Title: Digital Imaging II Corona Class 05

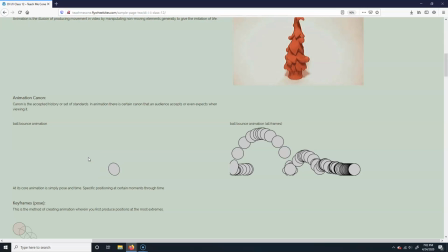Okay, so I'm just going to cover kind of basic, what I would call animation canon, which more or less means like these are kind of the accepted standards, things that people expect to see inside of an animation that would apply to basically most forms of it. Okay.
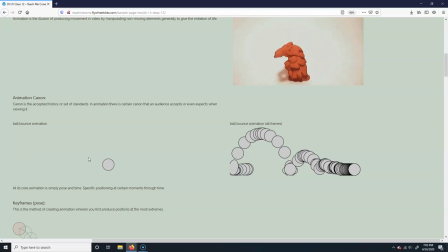But there are certain like rules, I'm doing quotes in the air that you can't see, that you should probably follow. Okay. So here's an example, ball bounce. All right.
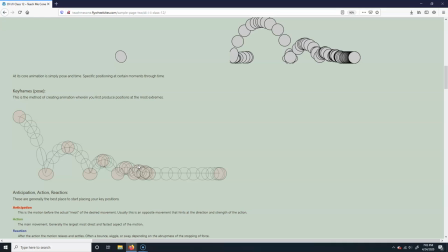So at its core, what animation is basically pose and time. And what I mean by that is that all you're doing is saying that there's a pose or a drawing at a specific frame,
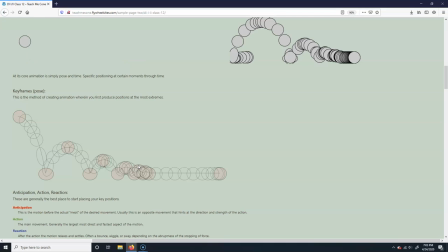and then at a certain moment in time later, there's another pose or drawing, and then a certain time later, another pose or drawing. And when you play those through, you get the illusion of movement. right? That's really the core of it. That's what it comes down to.
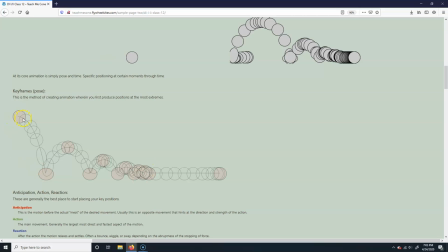Now, if you're doing old school hand drawn, you have to draw every single one of the frames and then play them through like a flip book, right? If you have sticky notes or something or a book and you flip it through and you could see it. Or if you're using a computer, you can have it interpolated and you would just create the keyframes here.
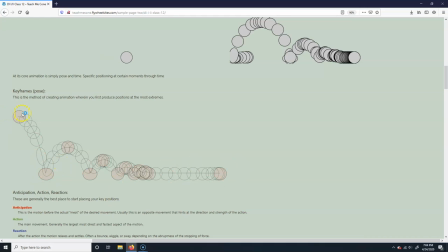So, for instance, with this here, the keyframes are this pose. It's basically all of the extremes. So when it hits the top, when it hits the bottom, hits the top, bottom, top, bottom, top, top, up, up, and then when it starts to roll and the ending roll, right? But basically, it's the extreme positions are typically your keyframes.
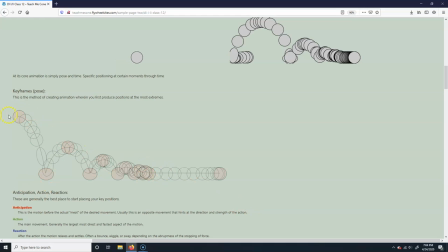Even if you're going to hand drawn, you still use keyframes like this, but then you would manually, after you draw the keyframes, you would draw all the drawings in between. But that's the main pose, okay? Now, the keyframes typically that you want to use are obviously, like I said, the extremes,
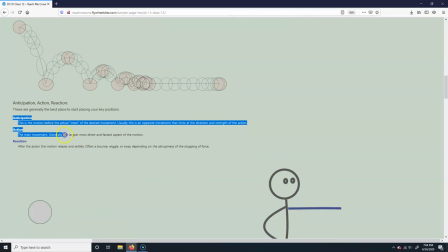but typically these extremes will fall into these three categories: anticipation, action, and reaction, okay? So anticipation is the action before the actual action.
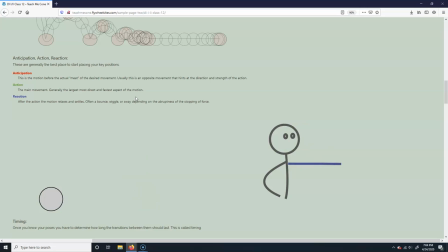So for instance, if I was going to get out of my chair before I move forward and stand up, usually a person will lean backwards first, right? And kind of slunk and then move forward, right? If you're going to jump, right?
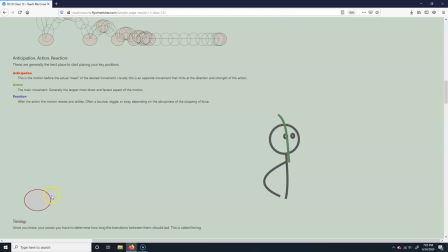Like you look at this ball here, right? If it's going to do a jump, what it'll do is it'll squish down first and then do the jump. So usually anticipation is an opposing action, usually moving in the reverse of where it's actually going to go. To build up momentum, right? To increase potential energy. And it's really super important.
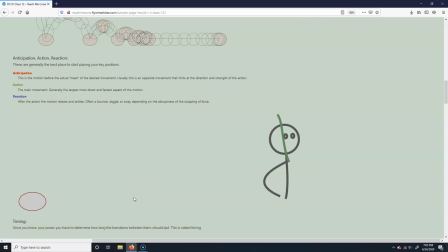The more anticipation you have, the greater the action, right? So if you think about like a roller coaster, right? You're building potential energy. You're going the greatest the biggest thrill is when you go and do a big dive, right? When you're coming down. But really it's all that anticipation, right?
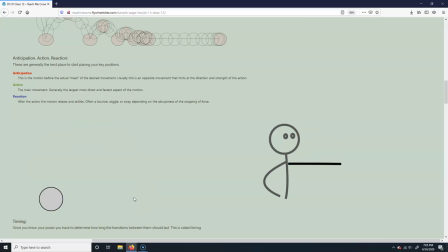So you're on the roller coaster and you're clinking up higher and higher and higher and higher and higher, right? And the longer you're going up, the slower it takes, the more they're building up the anticipation. And then you come down, it goes really quick, right? But then anticipation tells you everything.
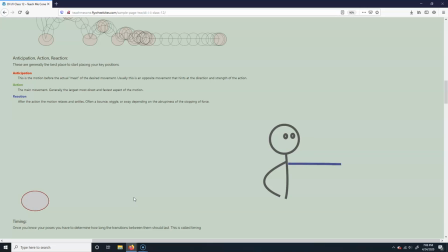The more you see the anticipation, the more you're gonna expect out of the action. The action's the actual movement of what you're doing. So in this case, if he was jumping, right, he would anticipate the jump. Then the jump is the actual upward motion. Over here, if you look at this pointing, this is a good example actually. So if you think about like a cartoon motion, right?
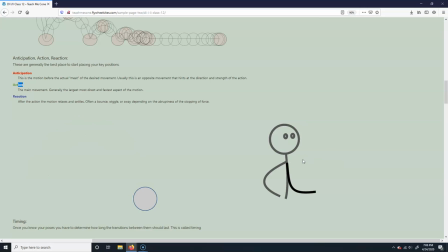If you ask the character, "Hey, where's such and such?" If you ask just a normal person, they're just gonna point, right? But if you look at an animation, what they'll do is they'll do a large anticipation. They would go all the way back. They pull the arm all the way back and then point, right? Because you exaggerate things with animation.
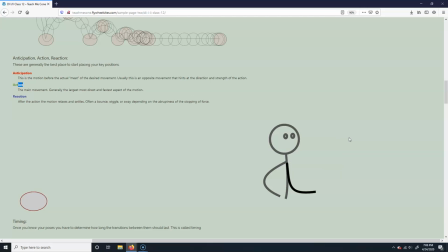But anyway, so the actual action is the actual motion, and typically that's actually the least important thing. If you're going to watch somebody and they're doing a golf swing, right, or a batter or something, right?